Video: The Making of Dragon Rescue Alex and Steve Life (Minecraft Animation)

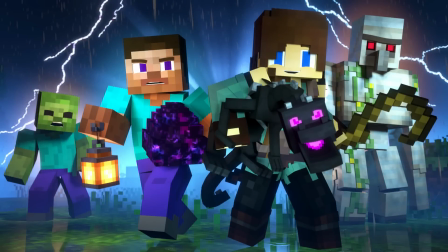Before we proceed with the behind the scenes, this includes both part 1 and 2 to Dragon Egg. If you would like to watch the parts individually, then part 2 starts at this time.
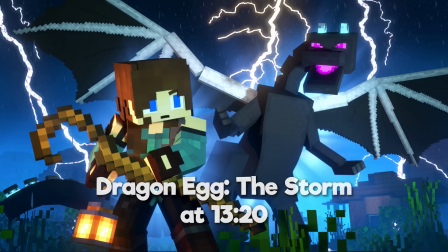There are a few points repeated across both parts, however, I did minimize this. Anyway, on with the video. Hello everyone, my name is Mont and I am the director for Dragon Egg. This is actually a 2-part animation, so there will be a few things I'll be saving for the next one. However, let's jump straight into things. Starting way back at the beginning, production started way back in late September after my previous animation released, Play vs Piglin. When I first started brainstorming, I wanted to create a short 4 to 5 minute story to hopefully have done by the end of the year in 2021.
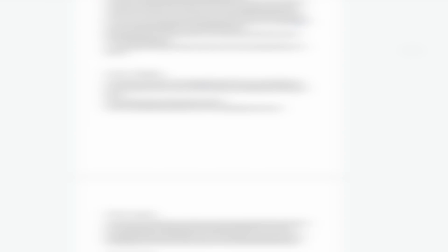Around this time I had a lot of different animation ideas, some of which I still want to do. The animation that stood out for me after a bit was a dragon-based animation where an egg is brought into the overworld and is raised by a young caring character.
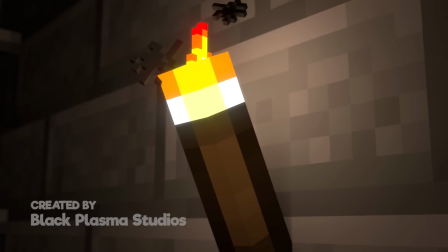However, as you can tell by now,
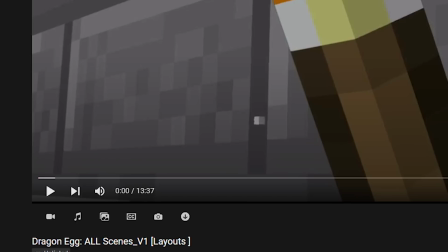what was going to be a short animation ended up turning into a nearly 14-minute animation when layouts were finally completed.
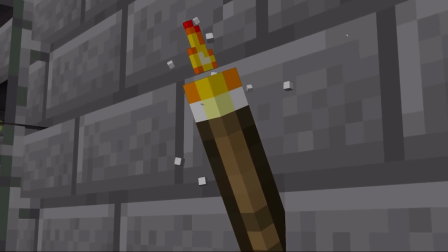I had around this time a lot of project deadline problems since before I did layouts, I was planning for it to be done by the end of last year.
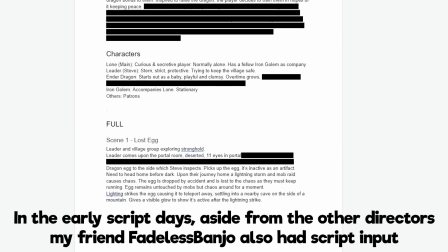However, after a lot of discussions and revisions, the decision was made to split the animation in two and release them separately,
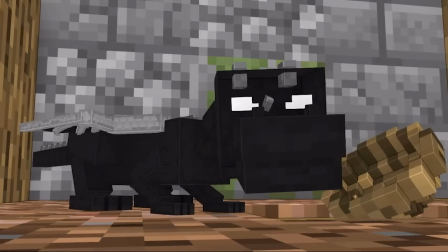allowing for me to have a semi-decent release. After I split the animation, I still felt a lot of the story and the layouts lacked, so even after time,
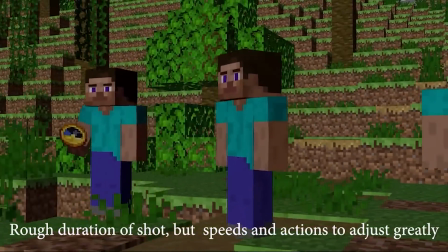it's gotten longer and longer since I keep adding in more moments to expand on things. Overall, this is what came to be the layout for the animation,
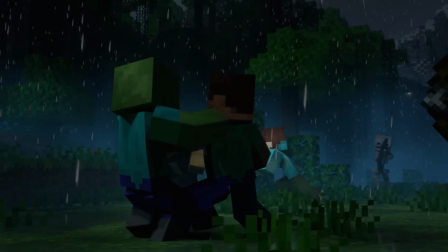becoming a slow-paced animation to allow breathing room while still providing some tense moments with the fight at the start and tension at the end. What happens in part 2 though? Guess you have to wait and see how it was split. So a basic overview of the story since I've discussed the process of it.
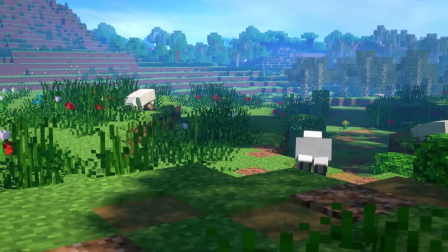We follow a young shepherd female named Lone,
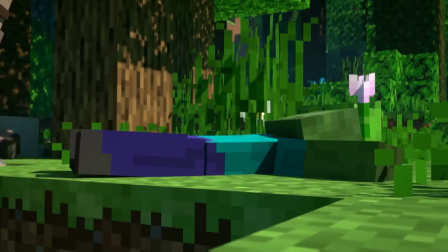who cares and teaches a newly hatched ender dragon who tries to avoid Steve and the village in fear of taking him away or causing harm.
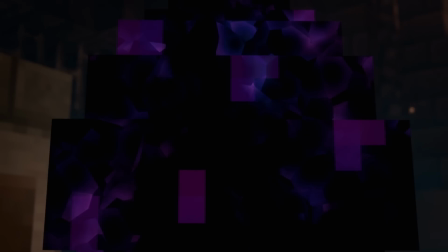The egg in which was initially found by Steve in a stronghold, how it got there will be found out later.
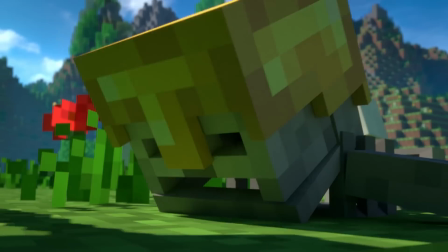Character-wise, Lone was designed to be a very caring and independent character who can still hold their own and fight.
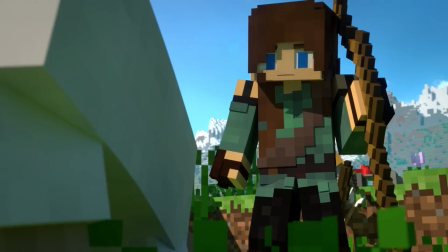Lone spends her days and nights taking care of her sheep, even as she lives in the barn.
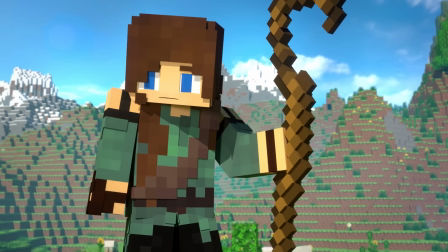She's companions with an Iron Golem friend who helps fends off creatures at night,
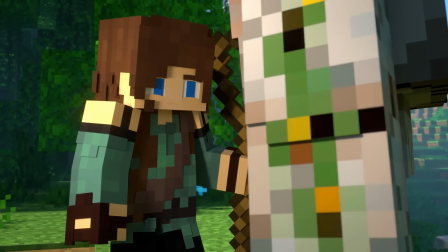who is also a very protective character of her while still showing a softer side with flowers.
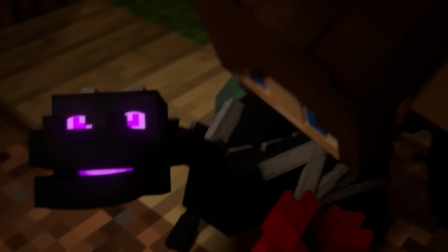Steve doesn't appear very often in this part, acting as an overseer to this village. Why will hopefully be more apparent later as well. I do have to admit Alex won't be showing up much even in part 2. In terms of maps, I was able to get everything to remain within the Alex and Steve world.
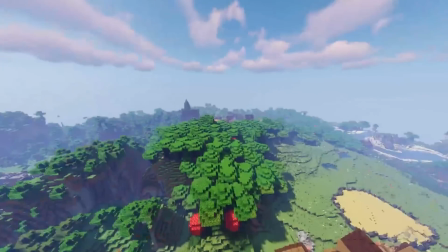I ended up finding an old village between the Steve and Alex house and the village that Thomas used in Save the Village, and I decided to recreate that village I had in mind.
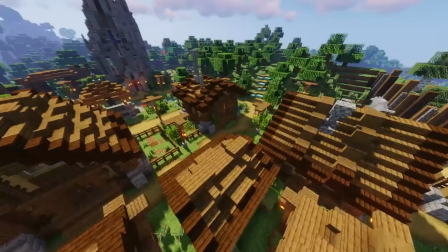Most of the buildings were kept to a very similar building style to the other one, most of which I just was able to copy over. I redid a lot of the paths and terraformed it to be to my liking, before following a tutorial on a cool barn I liked.
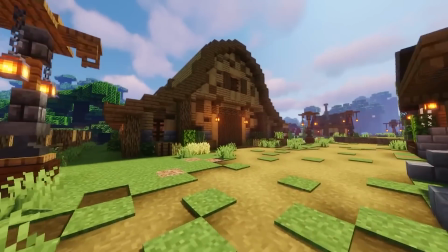I spruced up the area a bit, added some little lakes,
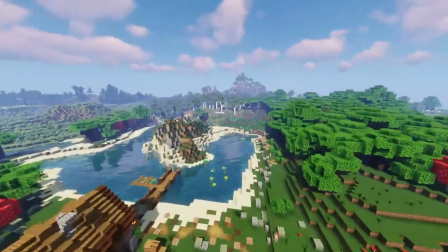added a giant lake where I knew I wanted them to train later in the animation, and that concluded the main area.
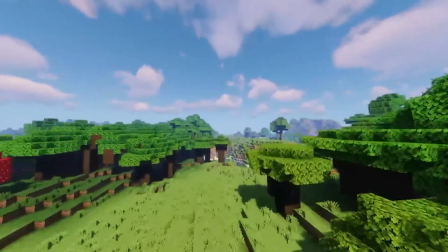I knew I wanted the animation to open in a stronghold, and I wanted them to come out into a valley with only one way to go,
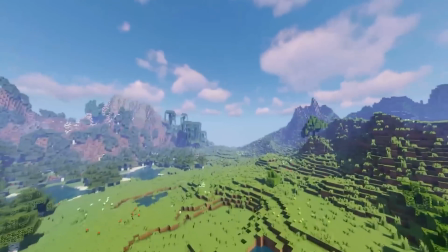forcing them through the mobs in the opening fight.
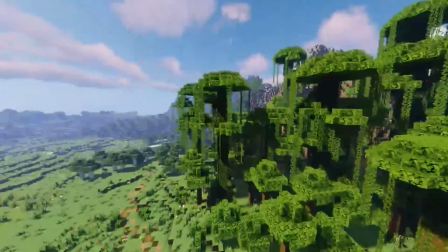Since 1.18 wasn't actually out yet, I ended up using World Painter and some World Edit to shape this long valley,
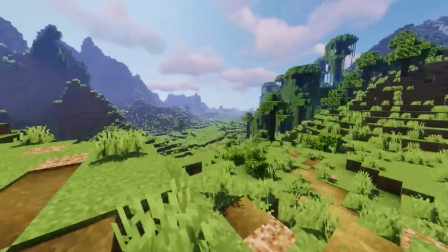trying to somewhat replicate the 1.18 mountains to my liking.
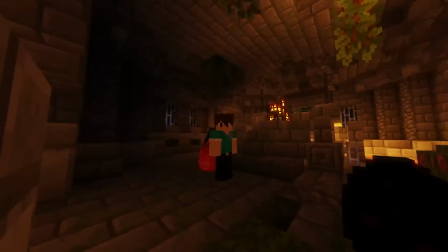I then found a stronghold, used World Edit to bring it over, and ended up taking some inspiration for the portal room, since strongholds are pretty flat structures.
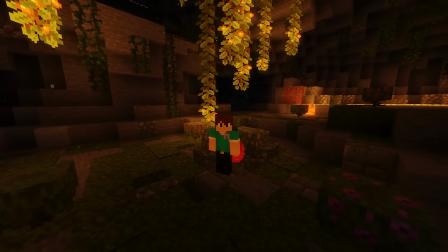Back up on the surface, I knew I wanted a crowded area to cover up where the egg ends up teleporting to,
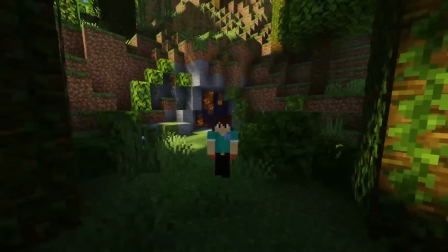so I built this custom cave with a jungle blocking most of it while still exposing the iron that Lone needs to mine to help heal the golem.
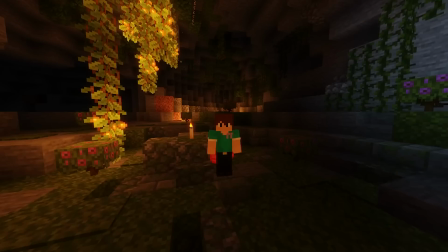Again, making use of the 1.17 and 18 blocks. I tried to keep some nice areas open to allow for some nice ambience.
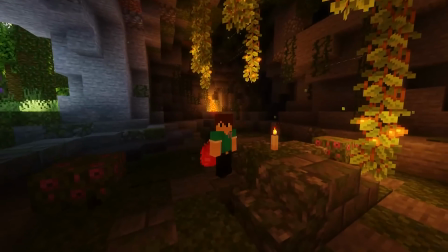It also allows for decent room to move.